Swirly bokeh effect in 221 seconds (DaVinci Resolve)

So recently, there has been this very popular video edit effect on social media, and it's recreating the look of a Petz Val lens.
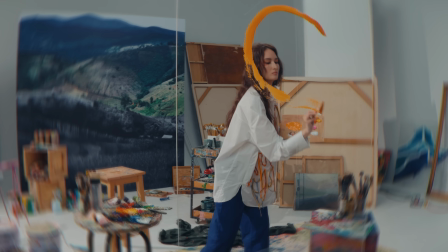(0:09)
It's the corners are being blurred out, and it just it looks pretty dreamy and it looks pretty cool.
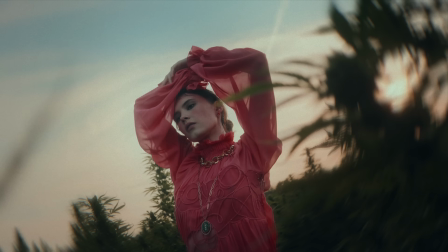(0:17)
Now, I would say this is one of the most trendiest lenses that is used in Hollywood.
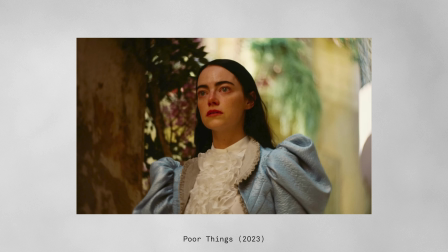(0:22)
And I've seen movies like Poor Things, and it's really integrated well into the story. But again, we can recreate this effect in post. You can easily do this in most editing programs, and basically it's just one simple step.
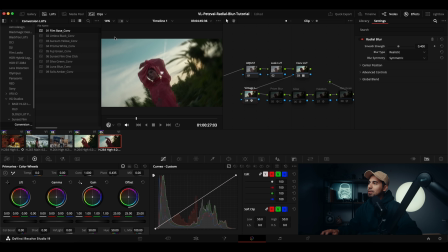(0:36)
So on the effects tab, we're going to go radial blur. Now, right now it's applying it to the full image, and we don't want that. Basically, this strength is pretty good, and it's basically like causing this radial blur, which is awesome.
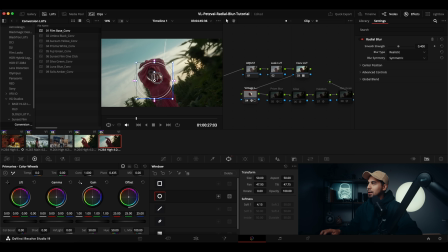(0:51)
And then we're just going to go power grade, and it's going to isolate it to where it is right now. And it's looking like it's just inside. So we're going to invert that power grade. So it's just applying it to the corners of the image.
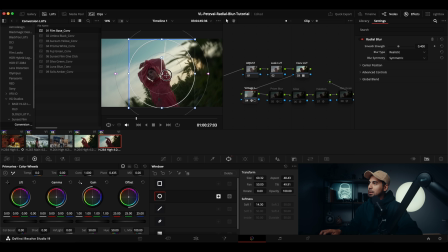(1:10)
Now we're just going to keep it like this in the center, because if you're using an actual Petz Val lens, it's not going to it's not going to focus on your subject. It's basically the center framing on here.
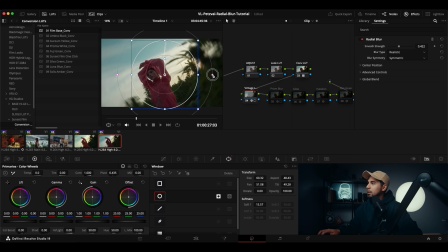(1:26)
Okay, perfect. And I think that already looks good. See this? We will keep it like that so it's more gradual. I think I like this. That's perfect. Okay, and that's basically it. You can stop here, but you can also kind of push it more in a stylized look.
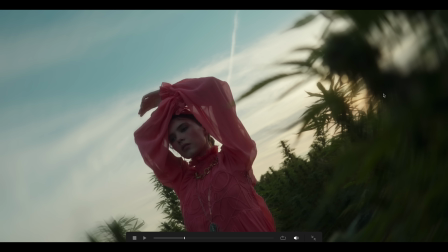(1:45)
Now on the corners, you can see that it's just like blurring the sides, but what we can do is we can add this prism blur.
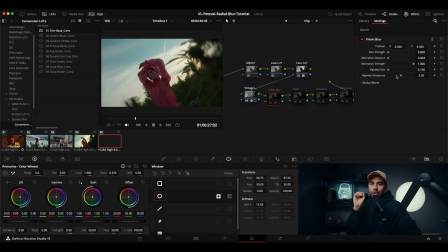(1:54)
Basically, it just adds a little bit of that, and you're just stacking an effect on top of an effect. We can go prism blur here. So you can see that it's like doing it on the full image again. Power grade, same thing.
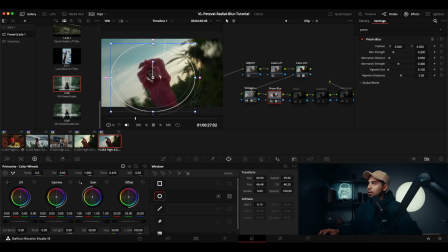(2:12)
We are just going to kind of recreate the power grade we had with the vintage lens blur, the Petz Val blur. And so far, this is way too much.
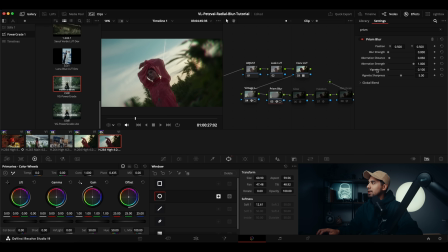(2:26)
Aberration strength, we're going to push it to the max. And then vignette size and sharpness, we're just going to keep it as is. The thing is the aberration distance, and we're just going to push it a little bit.
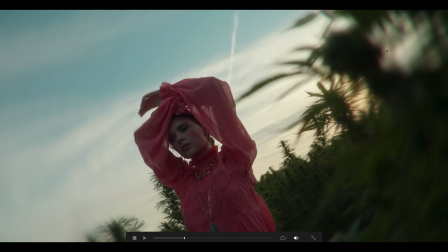(2:38)
So it gives you that, you know, chromatic aberrations on the side. So it gives it a little bit more character.
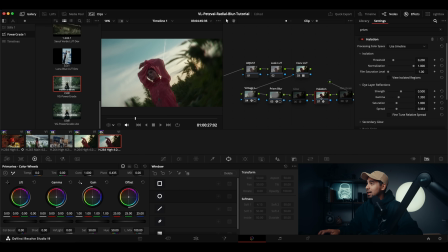(2:45)
And basically, the cherry on top would be like halation. I don't like doing halation too much anymore. So we're just gonna keep it a little bit to here, and then glow just a tiny bit.
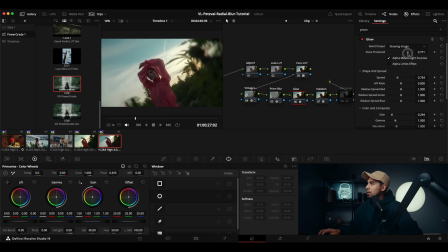(3:02)
So it gives us a little bit more of that, you know, vintage vibe.
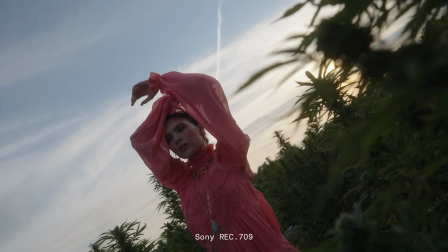(3:08)
And to finish it all off, film grain. And to finish it all off, add lens distortion to fully sell the effect. If you got any questions about this tutorial, let me know in the comments down below.
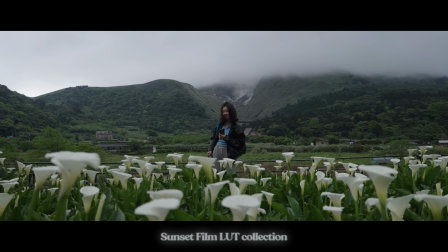(3:19)
And if you like my colors and you want to make your edits feel like a memory, the links are in the description, and I will see you in the next video. Peace.